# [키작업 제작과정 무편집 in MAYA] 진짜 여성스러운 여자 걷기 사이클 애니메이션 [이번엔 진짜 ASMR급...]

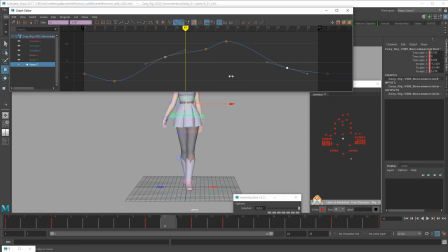80:17 지금 임팩트가 크게 아주 선명하게 느껴지지 않는데, 이렇게 타이트하게 당겨주면 약간 쿵쿵쿵 하는 느낌 들죠? 하나, 지금 보니까 여기는 4프레임인데, 여기 3프레임이네.
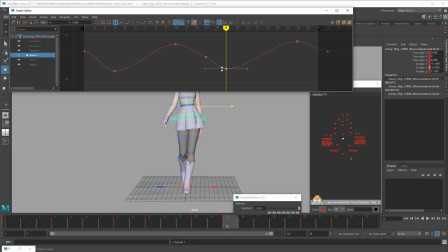80:41 이것도 너무 커. 여기도 키 정리해주고요.
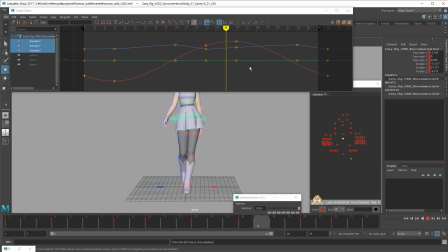TG는 뭐지? TG가
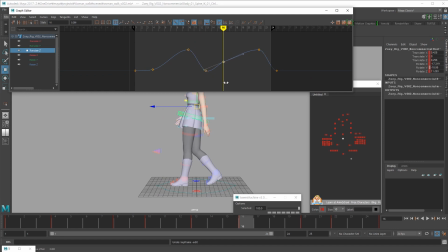81:19 TG가 앞으로 갔다가 들어가는 건가?
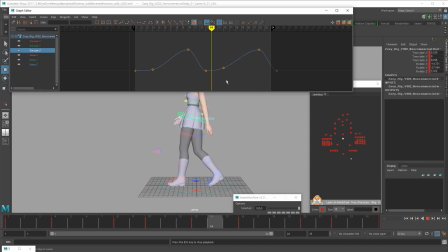지금 전반적으로 정면은 어느 정도 잡혔는데,
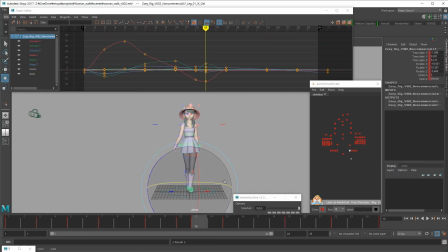81:53 어느 정도 잡혔는데, 좀 측면이 어색하네요. 일단 정면 조금만 더 잡고.
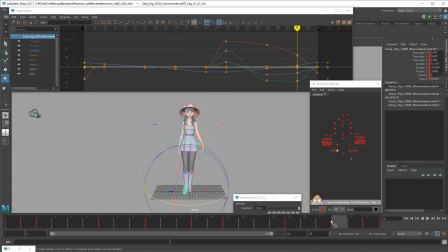82:08 이렇게 발이 여기서 옆에서 이렇게 왔는데, 발이 다 닿기도 전에 정면에서 멈춰 있으니까 별로죠. 또 가.
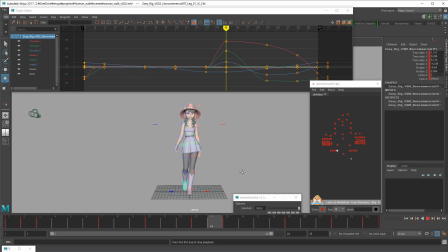82:29 머리 좌우가 좀 거슬리긴 하네요, 확실히.
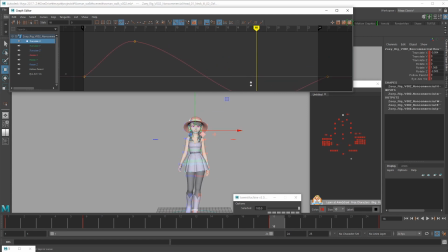좀 낫다. 이제 좀 껄렁한 느낌 없어졌죠?
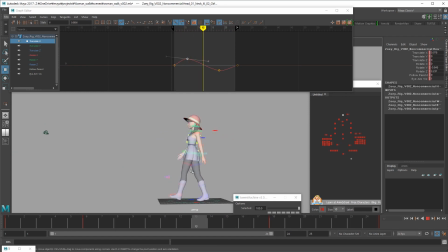팔이랑 다리 다좀 어색해.
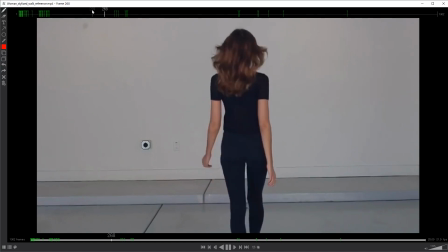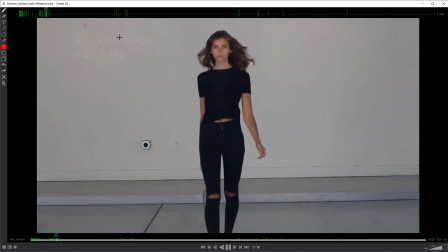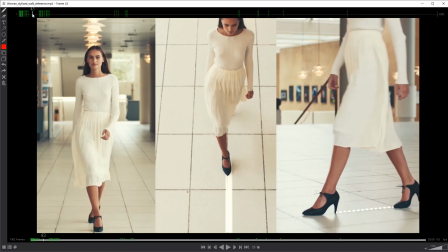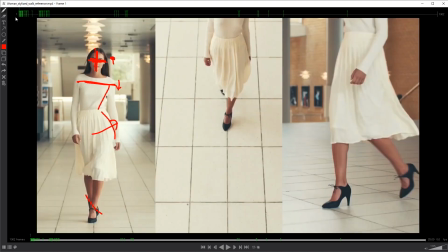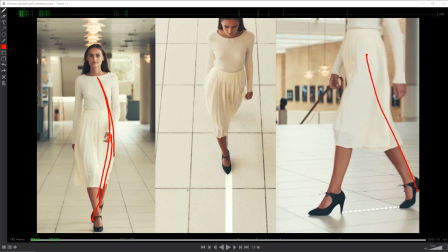83:33 컨택하는 순간 뒷다리가 시원하네요. 이 포즈가 빠져서 그런가?
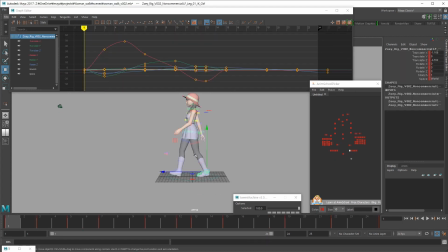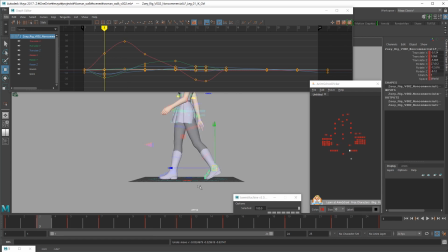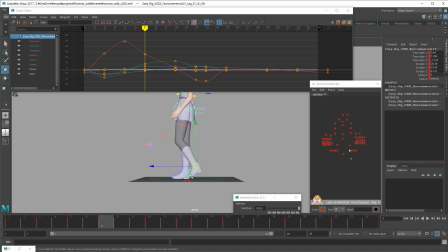84:14 너무 바닥에 질질 발을 끓는 것 같아서 약간 이 포즈, 특히 이 포즈